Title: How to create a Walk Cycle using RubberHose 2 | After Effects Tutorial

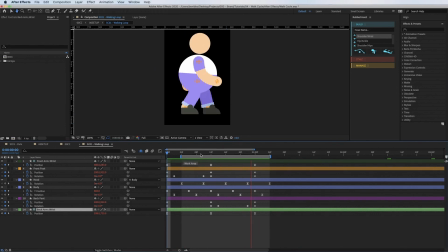So that is working. Why is it looking a bit? So I'm assuming there's something to do with my interpolation over here.
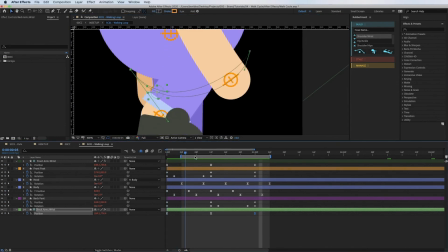Just play it softly.
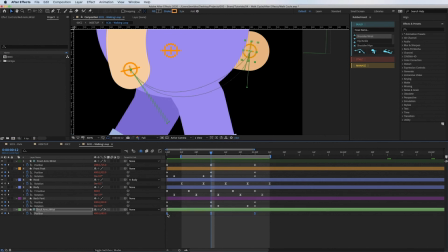I think I just need to ease these keyframes again. Yeah, I think the time's gone a bit off.
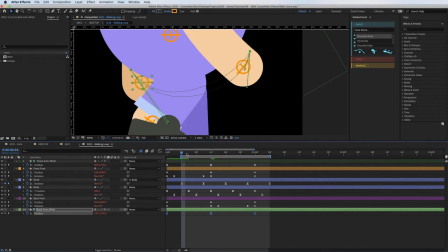75, 75. Sometimes when you copy and paste, then add certain things in, it just messes things up.
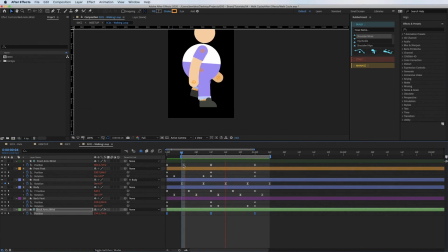So it's always good to go back. There we go. Still looks a little bit odd, that, doesn't it?
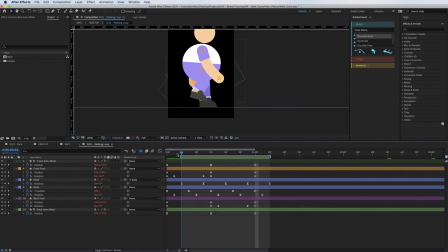Oh, I know why. It's because I've got a keyframe before. So this is looping all of my keyframes, like I've said in the expression. But it's not just looping the keyframes I can see, it's looping the keyframes I can't see. So because I copy and pasted my keyframe before, I've got a little arrow here so I can click back, delete that keyframe.
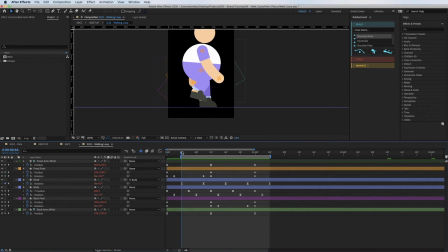So now it actually does start where it was before. So now that should have fixed it. There we go. So got a little marching character. And then all I've done is just chuck this guy
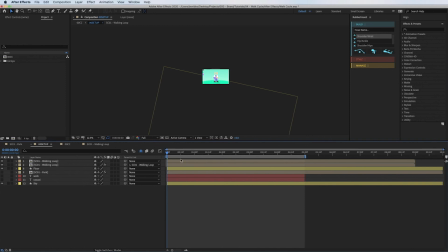into just a field. I've dropped him down here just to add a shadow, so that's my shadow layer.
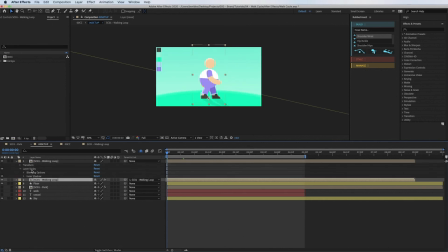And I've added a little layer style on him, just a little inner shadow there, just to add a bit of light.
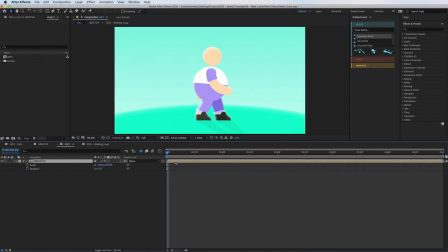Just give him a little feel of dimension. And then all I've done here again is just put a few of my fader effects on. So curves just to add a bit of light to him. Turbulent displacement just to add a bit of like irregularity because it's a vector essentially image.
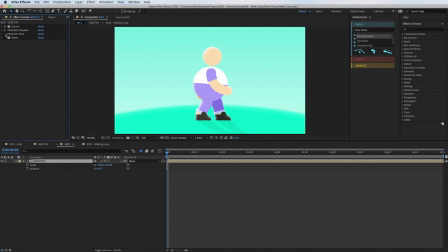Everything's a bit too smooth, so I want to make it just feel a bit rough. Posterize time, I've just shortened it down to 12 frames. And I'll just put a bit of noise on top just to again give you that little bit of imperfection.
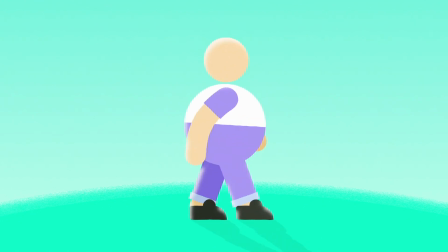Amazing, thanks for watching guys. I hope you got something from this tutorial today. I'd love to see the kind of stuff that you're up to, and hopefully if you could send me some stuff from the walk cycles that you're making, I'd love to see them.
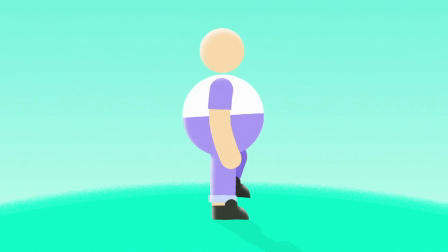So just hit me an email, drop me a message, or drop me a comment in here, and I'd love to check out some of your stuff. Please hit the like and subscribe button below so you don't miss out on any future tutorials that are coming out. I hope you have a great week and see you soon.